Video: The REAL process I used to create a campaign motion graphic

Once upon a time, if I wanted to make a motion graphic to use as part of a marketing asset, I had to do it all myself. In fact, I think I have an older video where I walked through how I made a motion graphic for our homepage, but the good news is that now I have a budget, I can hire people who are much more talented at animation than me. I thought it would be interesting to share with you what role I play in the motion graphic creation process now that I am a creative director and I'm not making the animation hands-on myself. I have a real-life project to share with you in this video. We're working on a new campaign for the release of a new feature, and I'm gonna take you through the process from start to finish. So, here's what's happening. We are releasing a feature called the Creator Network. It's basically a way for creators to recommend other newsletters when someone signs up for their email list. We're making a video for the launch campaign, and it's gonna involve some motion graphics. So, where our process starts at the moment for getting a video like this made is our filmmaker, Henry, who is on the brand studio team that I lead. He creates a video treatment doc that outlines the footage he thinks we should use, the voiceover, the motion graphics we should add. Folks from both the brand and the marketing team collaborate on this, give feedback, make tweaks. We're in a really good place right now with the treatment doc for this video, so now I am getting started working on a motion graphics storyboard for it. And my first step here is actually to take the voiceover in the visual direction and put it into Vigma,
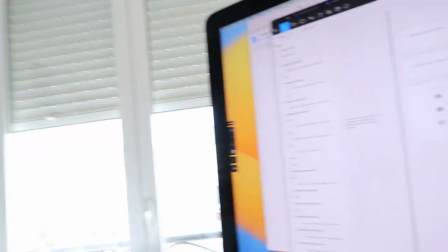81s
because I'm a visual person and I much prefer to see things laid out on more of a timeline like this,
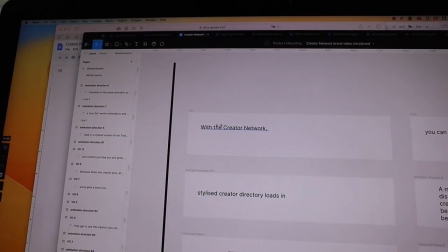87s
especially when it's something video related. So I have a frame with a voiceover. This is what's gonna be said at this time.
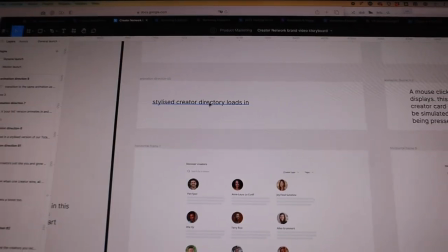92s
Then I have some direction on the animation, what I think it should be doing. And then there's a wireframe.
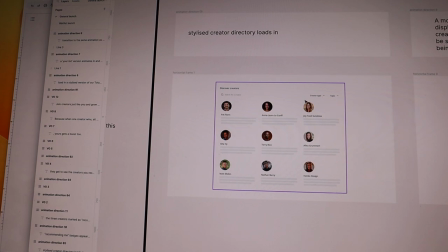98s
I've put a note here. A wireframe for what the motion graphic should look like, what it should represent.
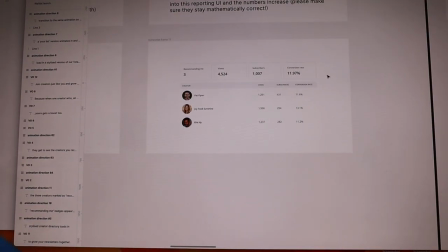103s
Some of them are more finished than others. This is a pretty nice looking stylized app UI. But as we get further down here, you can see that I have one that is just absolutely not. This is gonna act just like a brief document that I send over to SuperSide. They are the creative as a service company. that we use to outsource some design and motion work too. And I found that laying things out like this helps make it super clear what it is we need from them. I'm gonna wrap up this brief and then I'm gonna record a little Loom video just talking through it as some additional context. And you know what? Just so you can really see the behind the scenes of this very real project that I'm working on, I'm gonna include the Loom video for you to see as well.
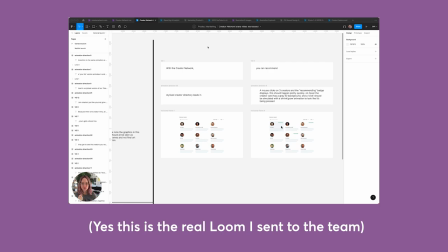139s
Hey everyone, just wanted to talk through my thinking for this Create a Network campaign video. I have written some animation direction in here, and here you see the voiceover that'll be being said at the time, but I thought it would still be useful.
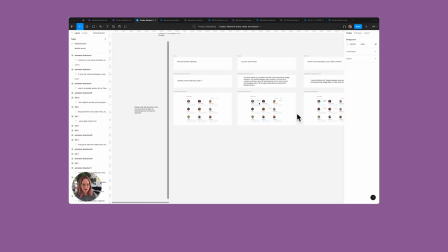154s
One important thing I wanna note is that all of these graphics that you see in these frames are essentially placeholders. Some are more like finalized than others. Like this is the stylized UI that should be used,
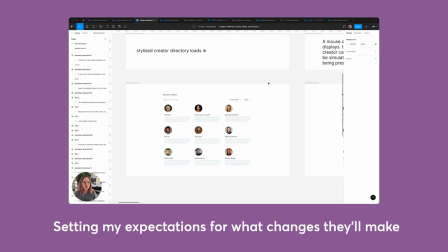166s
but I'm expecting that it gets added to a background or whatever you wanna do with it to make it feel like an engaging animation and to tie in with some of the stuff that you created last time.
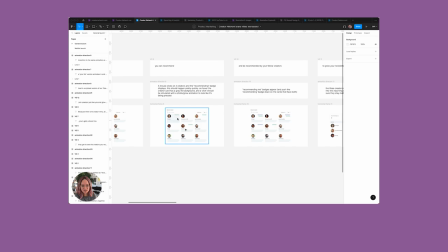178s
So this one, these cards load in, a mouse is gonna click on three of them and we want it to feel like they're being clicked. So they should sort of like press in and out. It's gonna show the recommending badge first and then you'll just see recommending me appear because there won't be any clicks to make that happen because that's the creators on the other side doing it,
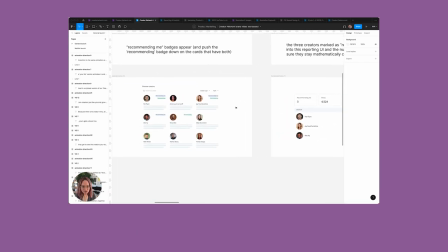197s
if that makes sense. Then we wanna transition away from this to this. I'm thinking that maybe the three photos here come with you and like move into place so that they end up in this looking UI and the numbers will count up, looking all impressive and such. At times you'll see these black bars here.
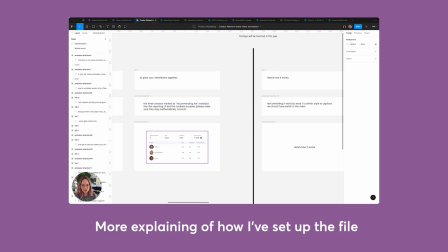215s
This is where I'm showing you that we'll be transitioning from the motion graphic to footage of craters here. So the graphic kind of needs to animate out of the screen again or we need to have the brush swipe, something like that. This will be a text animation. We need to decide how the text will look for captions earlier in the video, but I just want it to be like real punchy.
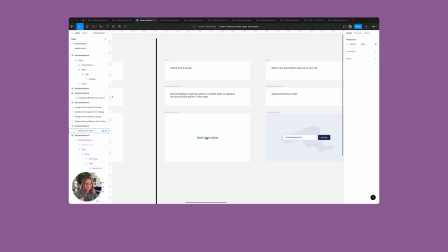234s
Here's how it works, as it's being said. This is the same as the animation was created for the previous video, but I've just noted here that maybe we want to hold on this frame a little bit longer.